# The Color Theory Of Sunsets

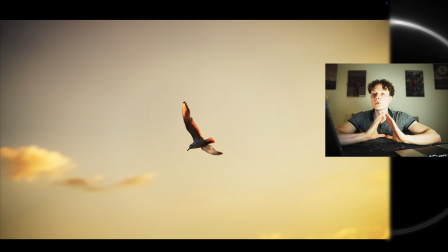It is a monochromatic color harmony. There is no space. You cannot afford to have blues in this image. You should create a pleasing, soothing, monochromatic color gradient that's smooth and uniform all across the entire image. And just find the best tools to make the subject pop, apply the correct vignette amount,
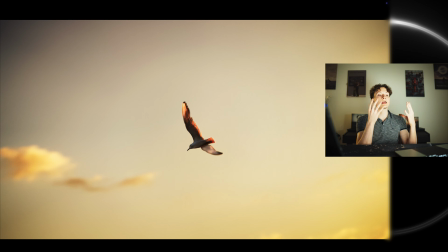apply contrast where you need to, and you're gonna end up creating beautiful images like this one. Don't overcomplicate color grading. Or look at this one, for example.
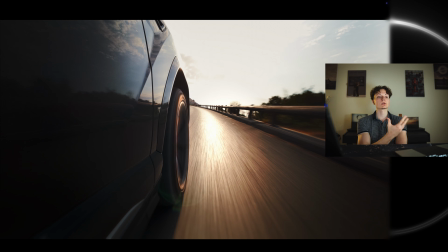This was recorded on a DJI action camera, so this obviously doesn't have the best dynamic range ever. However, it's important to keep in mind that as a colorist, your job is not to save everything, even when it's impossible.
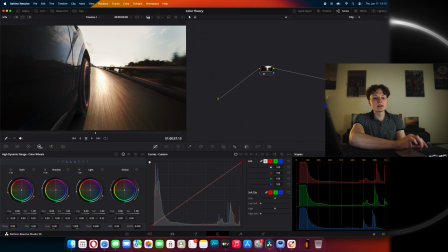Your job is to convey an emotion. If we look at the histogram, for example, as you can see, this is not even peaking, by the way. If you stop it right before peaking, right before pure white, it is going to look absolutely pleasing and it's not going to be an issue.
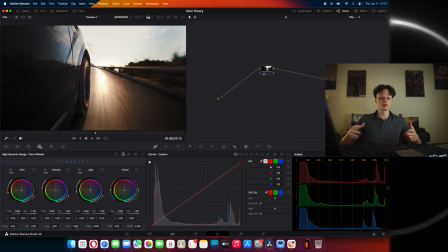You just have to control it. Your job as a colorist in this case is to create extremely smooth transitions so that it looks pleasing to the eye. And even though we're facing the sunlight itself, scientifically is supposed to be almost perfectly white.
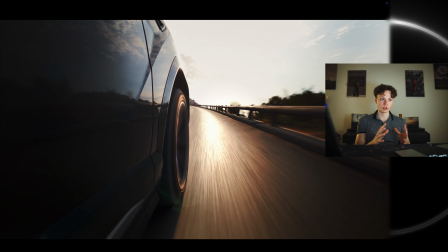Sure, the surroundings are extremely warm. Sure. However, the sunlight itself should not be. And this is how it looks correct to the eye, because let me show you what happens if you create an even warmer image than this one. As you can see, the more you go into this like super unorthodox, and many people might think,
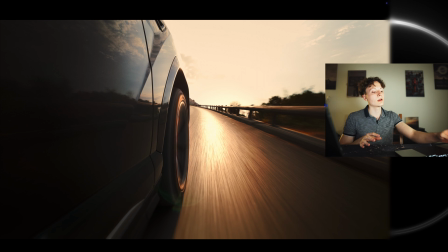oh, this is actually creative and whatever, it just doesn't look correct and it looks completely off. This is so much more pleasing to look at than this one. And this is why I say that it is of utmost importance for every single colorist to respect color science,
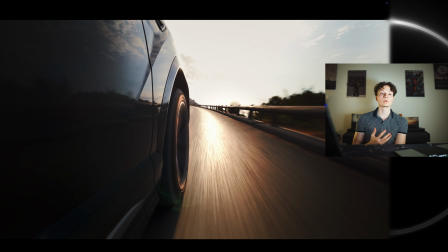to respect the actual physical properties of the world, because otherwise you might end up creating images like this. So that was my quick tip for you by showcasing my thought process for color grading sunsets and sunrises. By the way, as I already said, I want to cover this entire book that I created. It's 110 pages. It has so many images, and I truly spent a lot of time color grading every single one of these to be scientifically accurate, yet still cinematic and pleasing to the eye. So basically one by one, slowly but surely, I'm gonna be going over all of them and make videos about each one. If you found this video helpful or have a question, feel free to leave a comment, and I'll see you in the next video.